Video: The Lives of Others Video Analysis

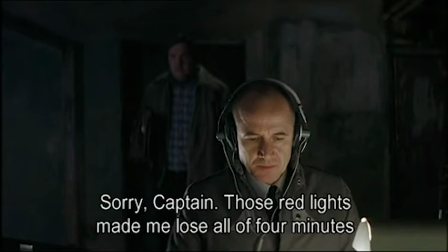The lighting emphasizes both characters' positions within the Stasi. Wiesla's face is highlighted, whereas his work partner remains shadowed, ergo less noticeable.
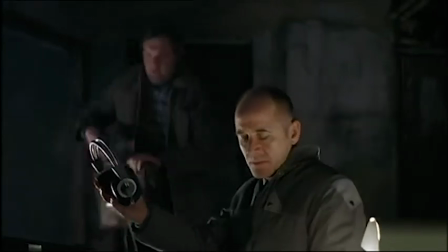The nervous-looking man rushes to grab the headphones, proceeding to make a joke about the couple's intimacy.
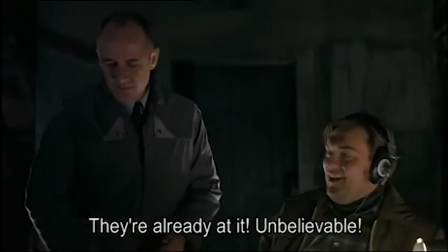His performance demonstrates an optimistic ignorance through his rambled dialogue and inappropriate laughing at the subjects being spied on.
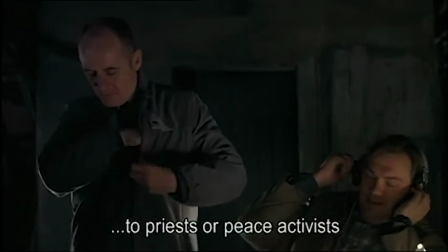It is made clear to the audience that Wiesla looks down upon this behaviour depicted through his stubborn silence and lack of eye contact.
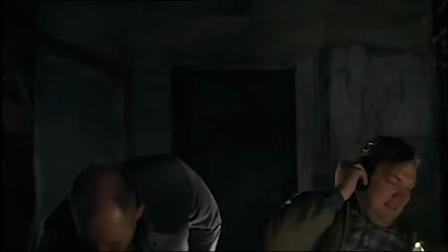Wiesla is a quieter, more respectful man who blatantly ignores the man's attempt for a high five by simply walking away,
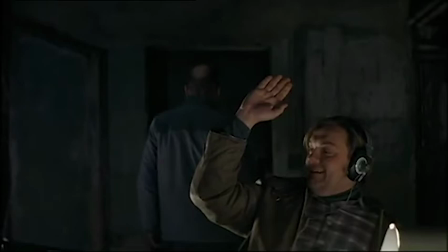further emphasising his ascendancy. There is a panning medium shot of Draymond.
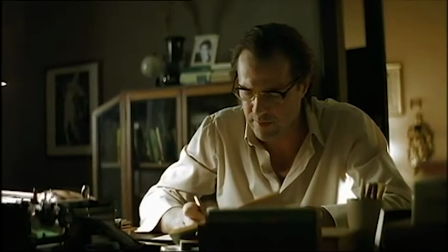Everything in the frame can carry meaning. The mere simplicity of Draymond's motif within the shot, which is writing,
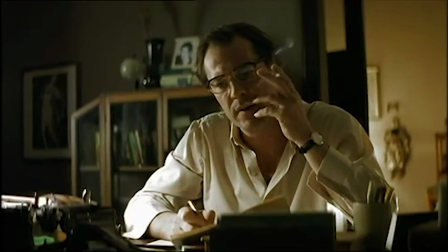is emphasized through various uses of mise-en-scène, such as the setting, which is overwhelmed by the sheer number of antiques and books. This messy atmosphere coincides with Draymond's costume, a crumpled, unbuttoned shirt, making it appear as though he has been strenuously working for a long time.
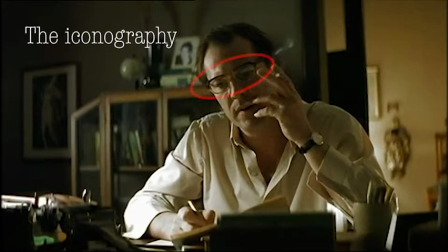Furthermore, the iconography of his glasses embraces a focused, stereotypically intelligent man. The blurry background suggests a certain detachment between the outside world and Draymond, who is visibly deep in thought and centered within the frame.
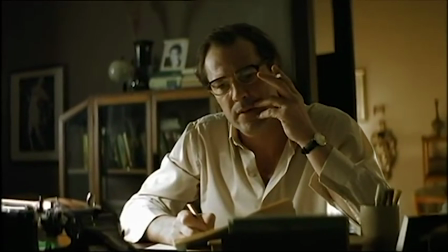The gentle disappearance of the cigarette smoke comfortably aligns with the slow-paced and warm isolated harp music,
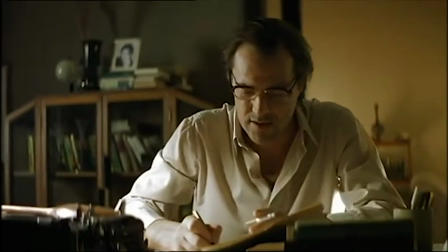erecting a disjointed, calm and concentrated quality to the shot.
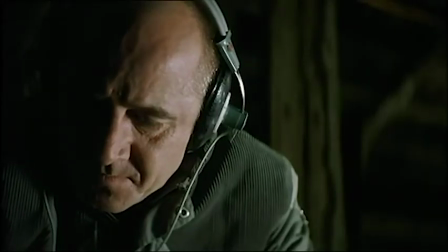The montage cuts to a close-up of Wiesler in low-key lighting, who is just as focused. Harsh shadows hide half of his face, submerging him with a darkened consciousness. He is responsible for this couple's future, welfare and lives. However, this is his job.
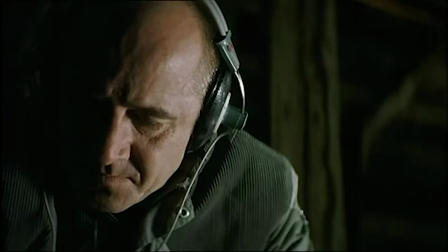Going against them would be equally as threatening. Hatred towards this unforgivingly brutal and invasive institution is depicted through the film by GDR citizens during this time period and authors such as Elke Ertle,
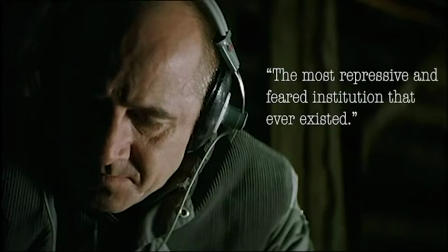who lived through the rule of the Stasi, saying that it was the most repressive and feared institution that ever existed. Throughout the presented shots of Wiesler, he is working in all of them. We never see his personal life in great detail.
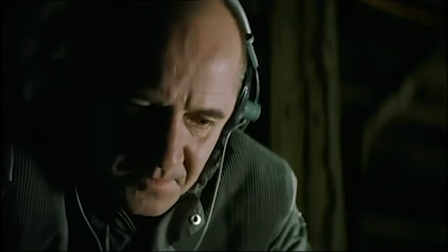This tendency to be secretive is a trait which was required if working for the Stasi.
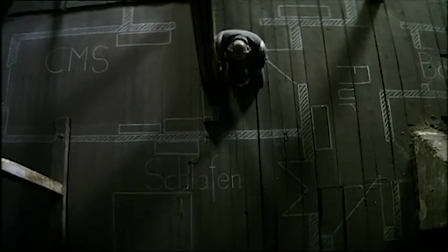There is a bird's-eye shot to clearly demonstrate what Wiesler is doing, mapping out the blueprints of Draymond's apartment as part of his spying investigation.
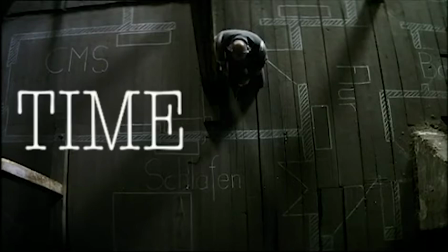Regarding the idea that the basic elements of film consist of time and space, particularly manipulated within editing,
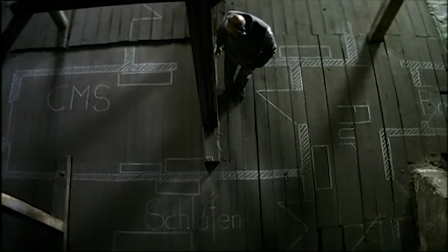we can understand that both Draymond and Wiesler's shots are long takes, and there is the assumption that these actions are going on at the same time,
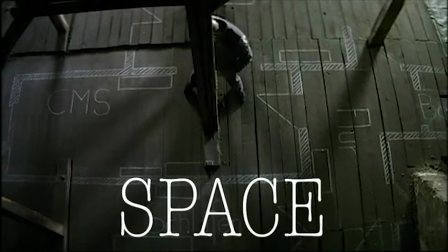so they are both alike in that sense. However, the space through framing, setting and location is notoriously altered.
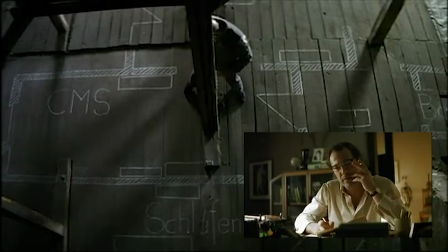The graphical relation between Draymond's shot, a space which is well lit, level, cluttered and homely, juxtaposes Wiesler's elevated one, which exhibits him evaluating his drawing of this well-decorated apartment,
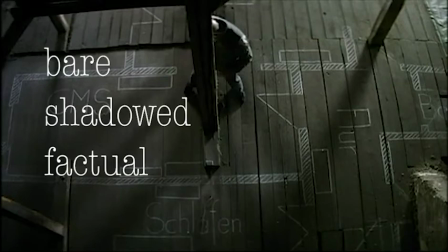presented with a bare, shadowed and factual outline. The contrast between both locations is further supported by Wiesler's movement throughout the static shot.
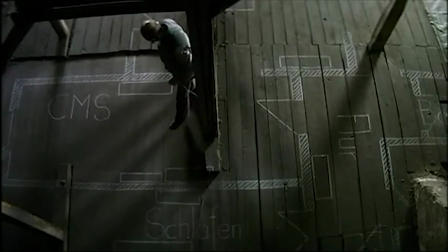He carefully sidesteps behind a pillar, suggesting his secrecy. However, Draymond is centered and clearly visible through a moving dolly shot.
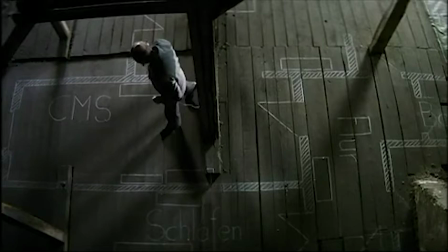So although there are differences between the two characters' jobs, physicalities and motifs, they still have some similarities: their gender, age and future disagreement with the Stasi.
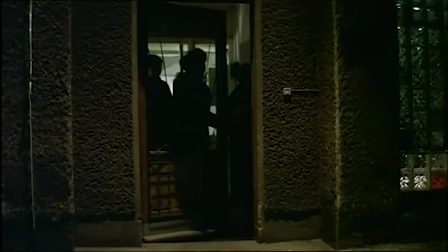Both are metaphorized through time and space. A medium-long shot of three silhouettes exit a building into the street lamp's low-key lighting,
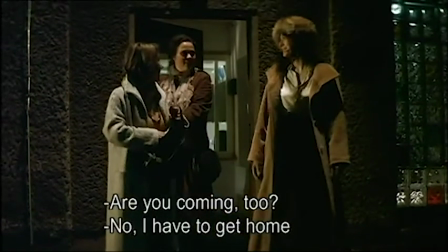presenting Maria and two other ladies who are presumably her friends.
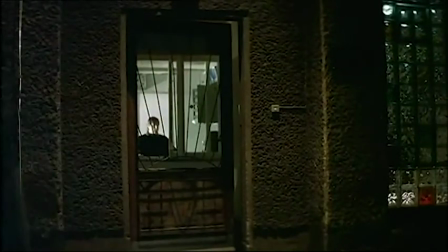Maria and the others cheerfully part ways off opposite sides of the screen, revealing an unrecognizable man through the door's window. This subtle use of an extra facing towards the women hints to the constant possibility that GDR citizens are being watched.
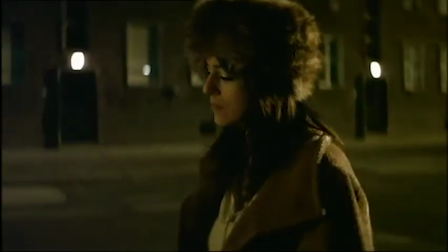There is a straight cut to a tracking medium close-up of Maria. She walks down the street with a slightly woeful expression on her face.
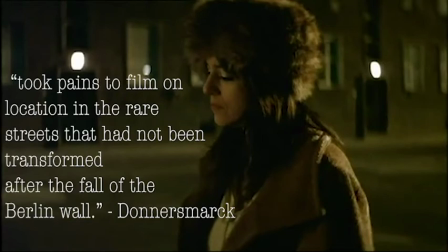Donnerschmark says he took pains to film on location in the rare streets that had not been transformed after the fall of the Berlin Wall.
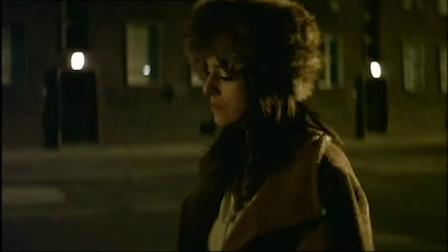This creates a bleak and unsettling authenticity, which is a heavily accurate reflection of the time period. In this montage sequence, the rhythmic and temporal relations editing between the three protagonists accentuates their significance within the film and also builds suspense through the long takes.
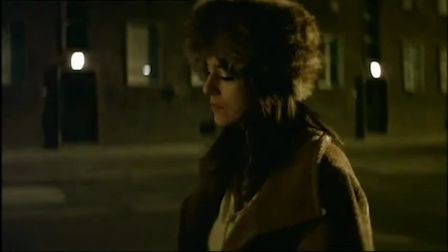The background is blurry, forcing the audience to focus on Maria.
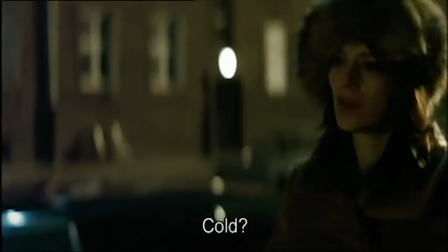A car pulls up beside her, she turns her head and the realization of who it is aligns with a cutting-on-action editing technique
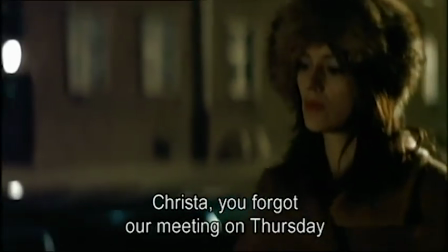which jolts the shot into reflecting upon Maria's internalized fear of this man behind the blacked-out windows who she attempts to ignore.
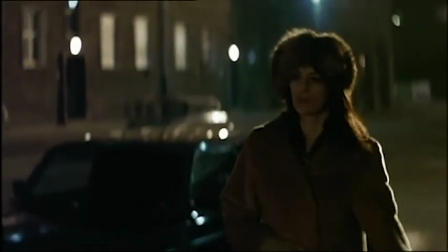The persistent following of Maria, a vulnerable woman alone in the dark streets of Berlin, generates a concerned empathy for her safety,
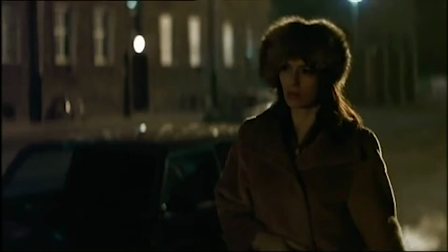something which was always the case, especially in a society ruled by the Stasi.
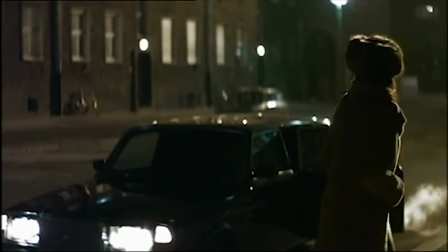The car stops to a halt with an open door and she gives in to his order, enabling the surroundings to go into focus.
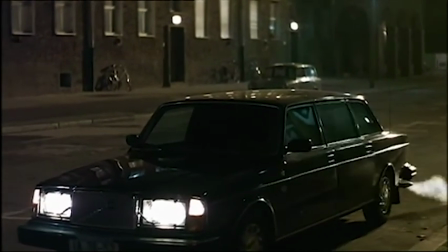The blacked out windows adds to the enigma of where the car is going and who she is going there with.
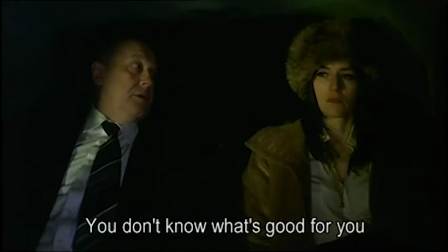We are then made aware of Hemp's character in a frontal level medium shot of them both. The scene is full of an overwhelming darkness with tones of drab greens emphasizing his disgusting intentions. Baldwell and Thompson say colours create parallels among settings.
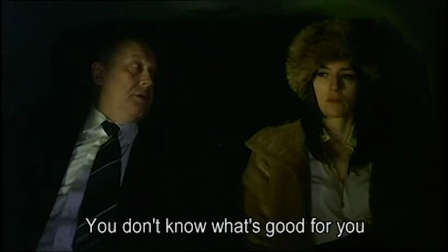This scene embodies this through murky green tints, mirroring Hempf's unsettling, corrupt use of wealth. Due to his ministerial position in the Stasi, he is given the power to hide what he is doing to Maria from the public, even though there is a witness, the driver.
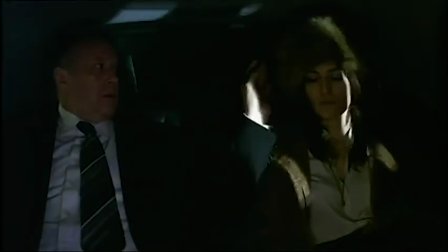The heavy breathing overlapping the car's engine creates a sickening and realistic atmosphere through the diegetic sounds.
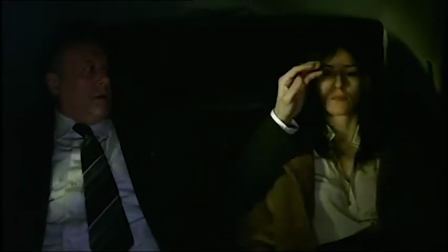This evokes a disgust for Hempf's misogynistic, overruling character.
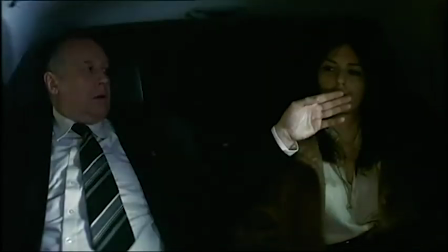The lights cast through the windows of the moving car establishes an uneasy flashing contrast against the darkness.
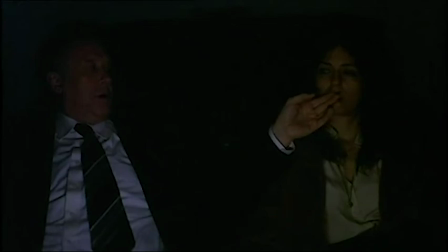Maria remains still as both the lights and Hempf creep around her. There is an over-the-shoulder shot of the driver staring at the two through the rearview mirror.
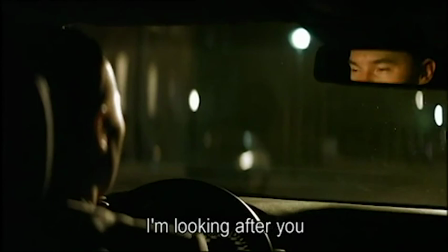He stays silent as if this is a regular occurrence.
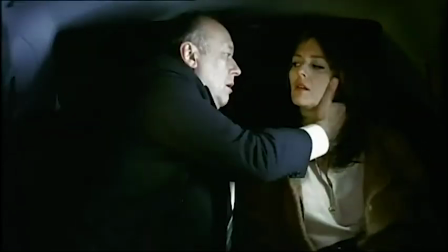This one-sided dialogue conveys Maria's silent uncomfortability and defeat within the scene.
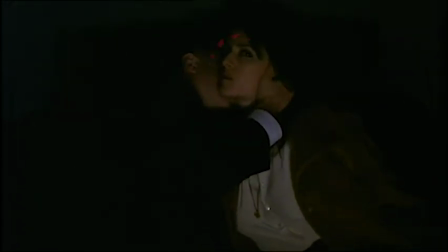She attempts to remain externally neutral, however, her darting open eyes depicts her disinterest and desire for escape. She does not speak because she knows she is helpless. It was a well-known fact that male society's hidden hatred of independent women
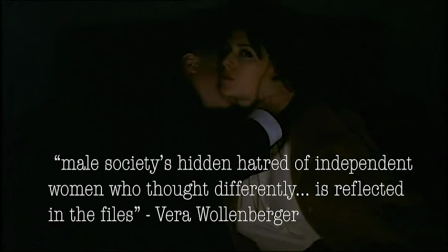who thought differently to the Stasi's inhumane views is reflected in the files.
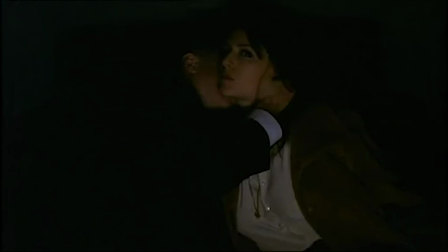High-rank Stasi employees, who ironically had the goal of becoming all-knowing, struggled and were upset when women became political,
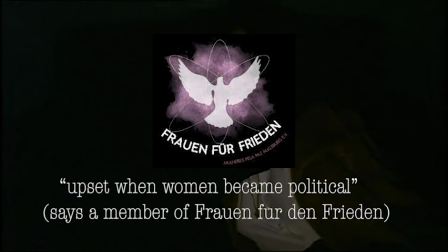says a member of Frauen for Frieden, a women's group that protested and finally threatened a country that considered women's problems solved.
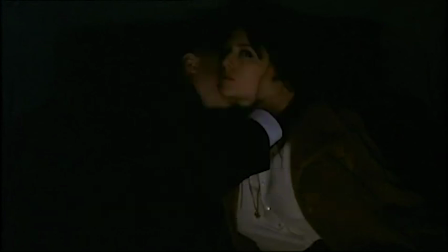So the smartest thing for Maria to do is simply nothing. She is intelligent enough to realize that she alone cannot fight back against Minister Hempf without there being the possibility of beatings,
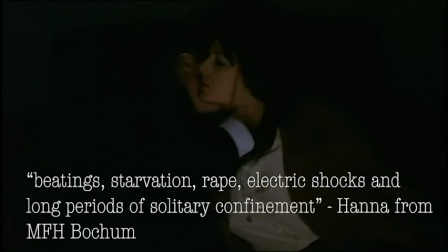starvation, rape, electric shocks, and long periods of solitary confinement.
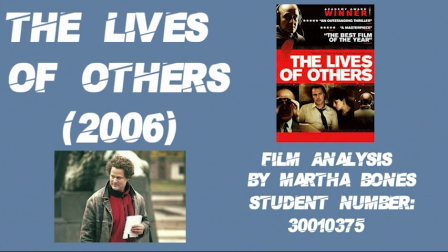Overall, The Lives of Others uses its main theme of power, implied through character positioning, lighting, camera angles,
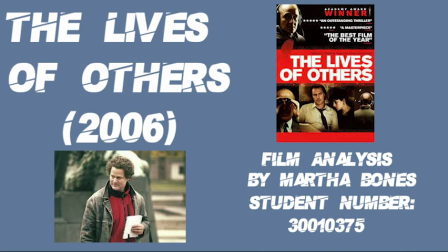and more, to define the Stasi's corrupted use of fear to get the information they want and who they want.